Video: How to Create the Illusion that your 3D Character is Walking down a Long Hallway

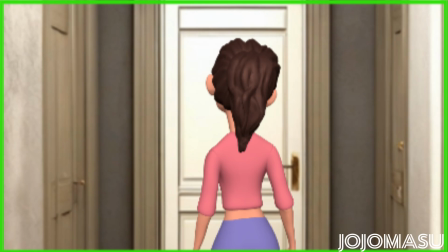In this video, I'm going to show you how to make a character walk down a hallway. One thing to keep in mind throughout this tutorial is that the green bounding box on the screen represents a standard 16 by 9 screen or 1920 by 1080 pixels.
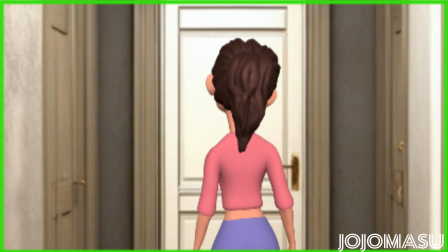Since things are happening outside this screen area, I shrank the screen down to show you everything.
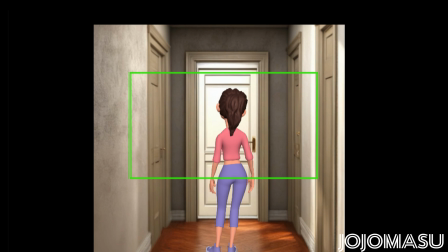Let's start by showing you what we're going to be creating, and then we'll get into it step by step.
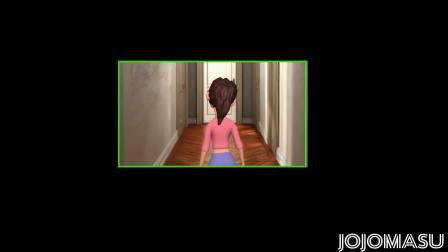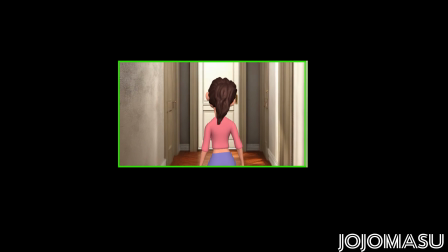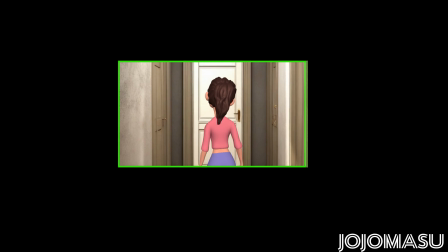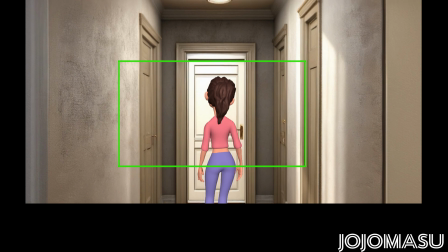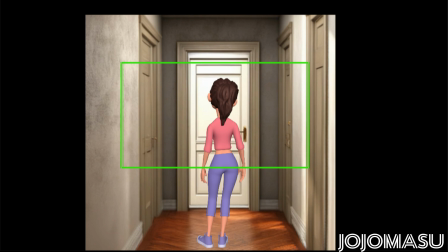Now that you've seen what we are going to do, let's get started. First, you'll need an image of a hallway. I generated this one using an AI app called Media Place.
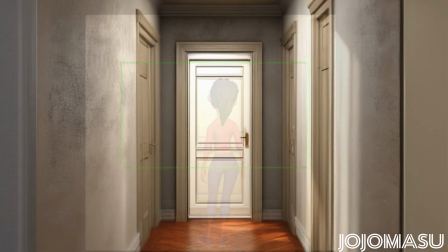To get the illusion of Lenka walking down the hallway to work, we need to do two things.
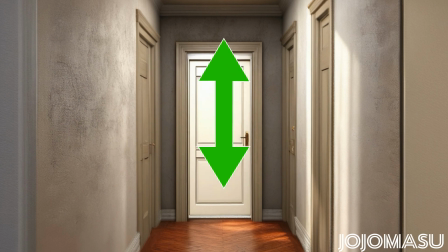First, we need to bob the image up and down so that it appears that Lenka is walking. Second, we need to bring the door at the far end of the hallway closer to us so that we are simulating motion or movement toward the end of the hallway.
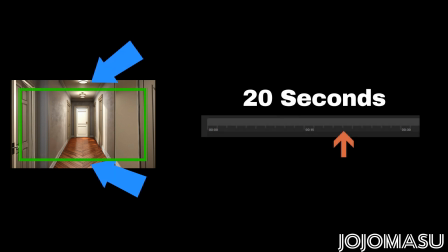Step 1 is to place your hallway image on the canvas and to stretch it out 20 seconds on the timeline and its physical size, so it's larger than the canvas, especially on the top and bottom, so that when it bobs up and down, the image stays outside the camera's edge.
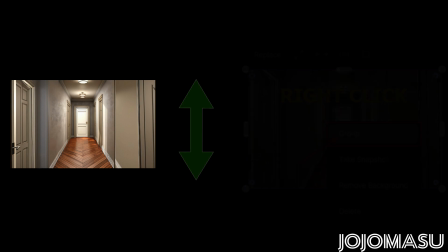Step 2 is to right-click on the image and select Group from the pop-up menu.
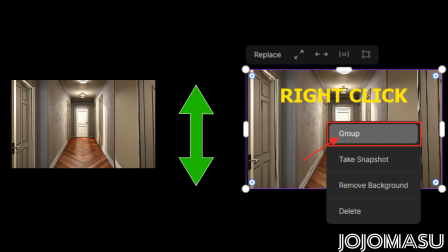The reason we place it in a group is so that we can apply the batch animations. Batch animations can only be applied to groups.
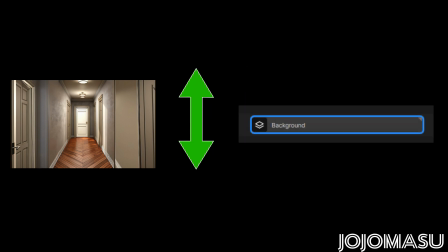Now that the background is in a group, we are going to set up the batch animations by clicking on the lightning bolt just above the timeline. Depending on how you've set up your workspace, it may be situated a little differently, but the icon is the same.
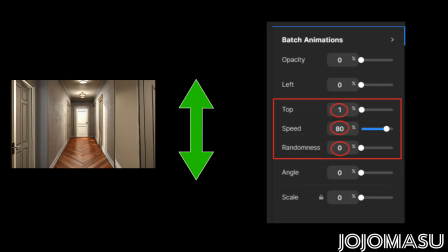Since we want the hallway image to bob up and down, we'll select Top and set that to 1%. The speed will be 80% and the randomness to 0.
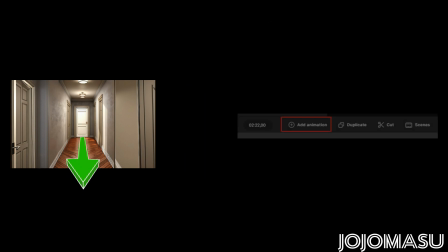Next, we want to bring the door at the far end of the hallway toward us.
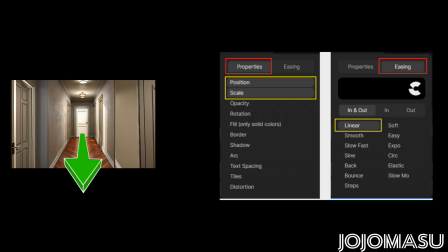We'll do this by adding a scale and position animation to the group with a linear easing.
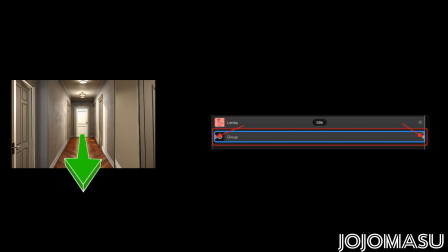Set your starting and ending keyframes close to the start and end of your background group, which you originally set to 20 seconds.
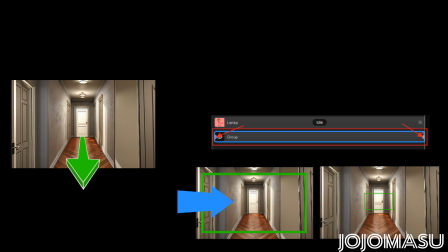The start keyframe should already be at the correct size, and the end keyframe needs to have the image expanded so that the door at the end is now very close to the screen, which creates the illusion of movement.
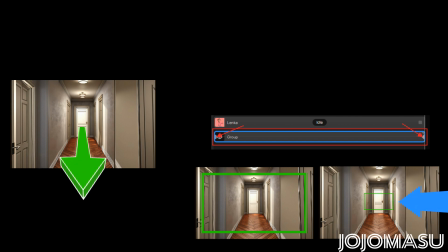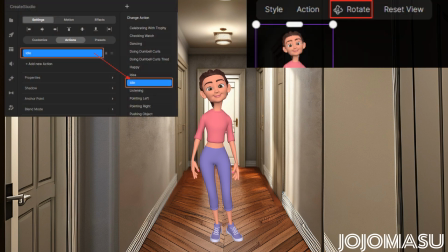Now, it's time to add our 3D character. Set her action to idle, and turn her around with rotation.
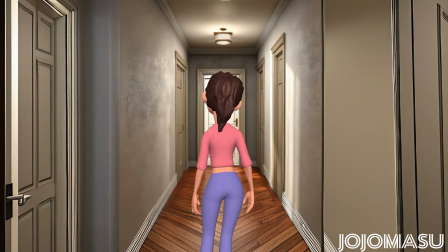Enlarge the 3D character, and position her so that her legs are outside that camera area, since we don't want her legs to be visible. That's it. I added some special effects to mine to make it more cinematic.
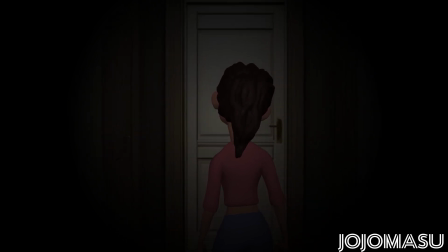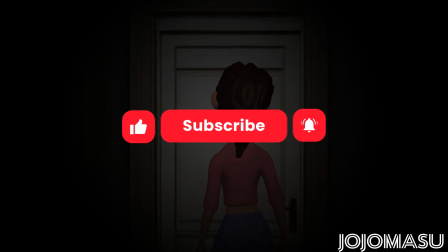Don't forget to like and subscribe. Until next time, keep on animating.
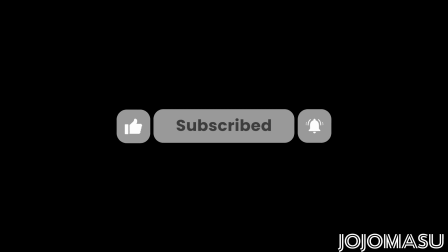The more you practice, the better you'll get.